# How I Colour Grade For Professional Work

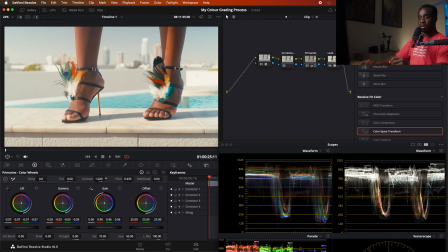(20:17)
So in a stage like this, I would boost the contrast, add a little bit more contrast.
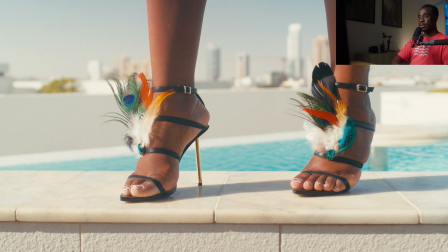(20:24)
So let's see where we're sitting with that. I like where we are with that.
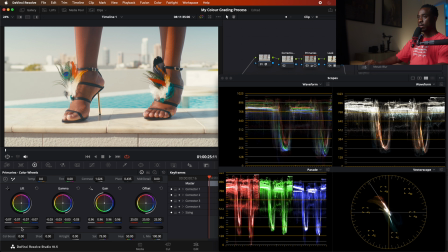(20:30)
I think I'll just bring down the shadows a bit more. Just to bring a bit more contrast into that. I think we're sitting nicely here.
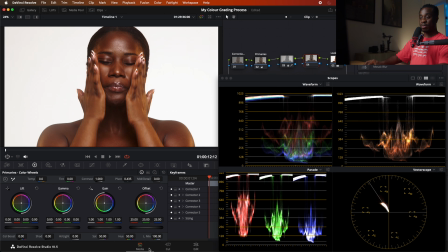(20:48)
Oh, it's just jumping all over the place because it's running super slow.
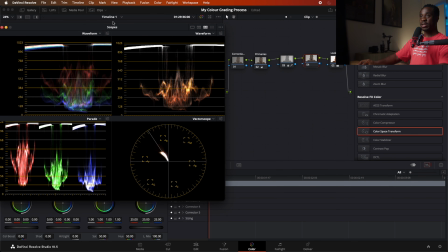(20:53)
Apologies. As I'm screen recording, so let me just jump back to the clips and jump back to that one.
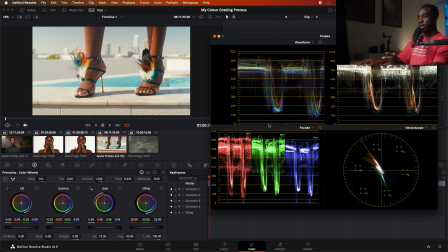(21:01)
Cool. So for me here, I still feel I can still work on bringing some more contrast in the mid-tone. So I'll bring that down quite a bit here. That's looking like what I'm liking that a lot.
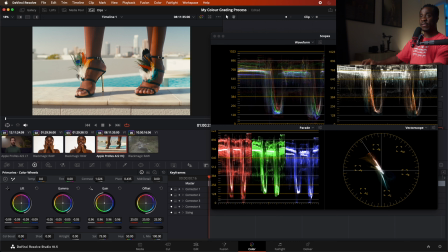(21:18)
You're getting a lot of pop within the feathers. The colors are nice. It's got a clean filmic look.
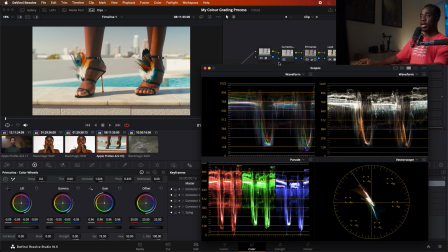(21:26)
And now you can see in the parade here that it's leaning there's a lot of red tones in this. Now, if it was something else, like let's say what I was doing for the skincare, I might really make sure the white balance 100% perfect.
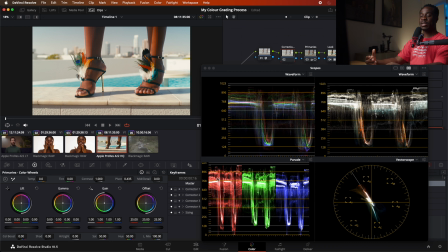(21:45)
But given that this is a fashion film and we want to really emphasize that this was shot in the sun, I don't mind those warmer tones coming through. So what I would do is I'll just tweak the blues just to cool it down just a little bit,
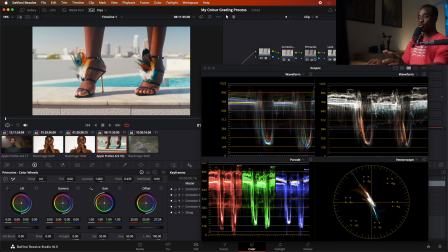(22:00)
but not too much, because if I was really to bring it to a neutral level, it would be something like here. So around here, but I might just pull it down just a touch, because I still want to keep that warm tone, but here it was just a little bit too warm,
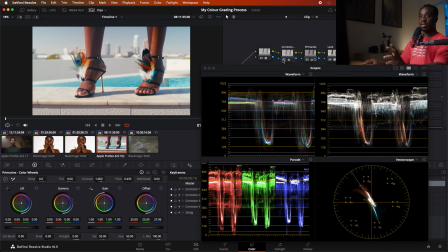(22:20)
and here I think is perfect for me. And what I like about this, by bringing those blues up, you're bringing in a little bit more blue in the sky, and especially the blue in the water. That's really at a good place. I really like that, and you're getting a lot of good color contrast by the water in the pool.
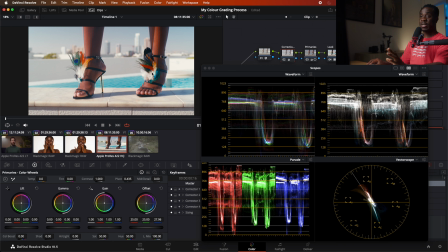(22:37)
So this, I'm 100% pleased with this, and this was, if I recall correctly, how I graded some of the other footage, but I really like this grade here. Let's jump on to the next clip.
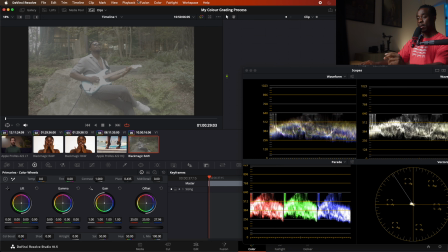(22:50)
So this, as I mentioned, this was for promo for an album that was coming out, and the gentleman in the video is a guitarist that played on the album. It was for a group called Show Them Camp. And this gentleman here is called Instacat David.
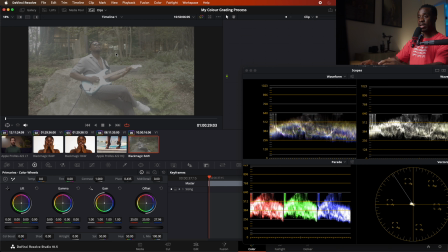(23:09)
He's an amazing guitarist. And what we did was we filmed some sessions with him talking about the process of making the album and his part in the album. So we went outdoors and he just played some riffs on his guitar, and then we did an interview as well.
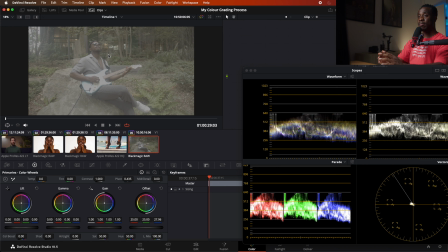(23:27)
So for this, the band and the label, they wanted something very stylized, something very organic.
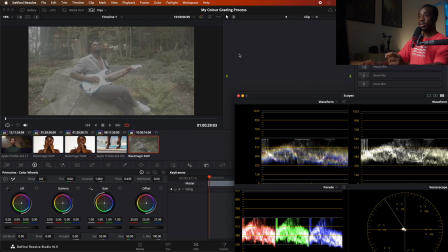(23:33)
So once again, what I will do is I will add the color space transform, because I'm gonna use a film like on this one as well. So I'll add this color space transform.
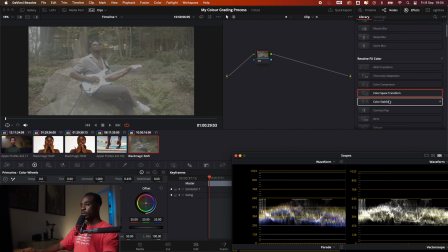So bung that on. So here we have this one. So where this was filmed, Enjoy Gamut, Black Magic
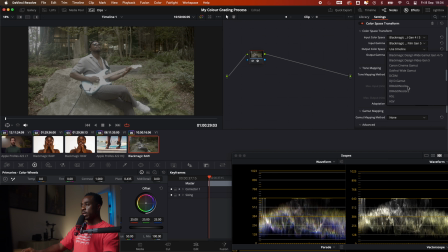(24:07)
Design, Film Gen 5. Once again, make the output color space Rec 709, and make the film, the output gamma Sinian film log.
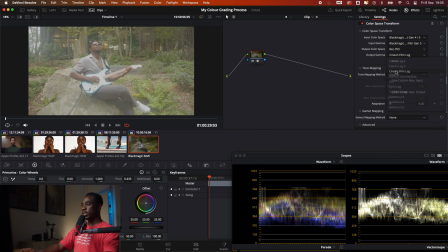(24:20)
Where are we? We are here. So great.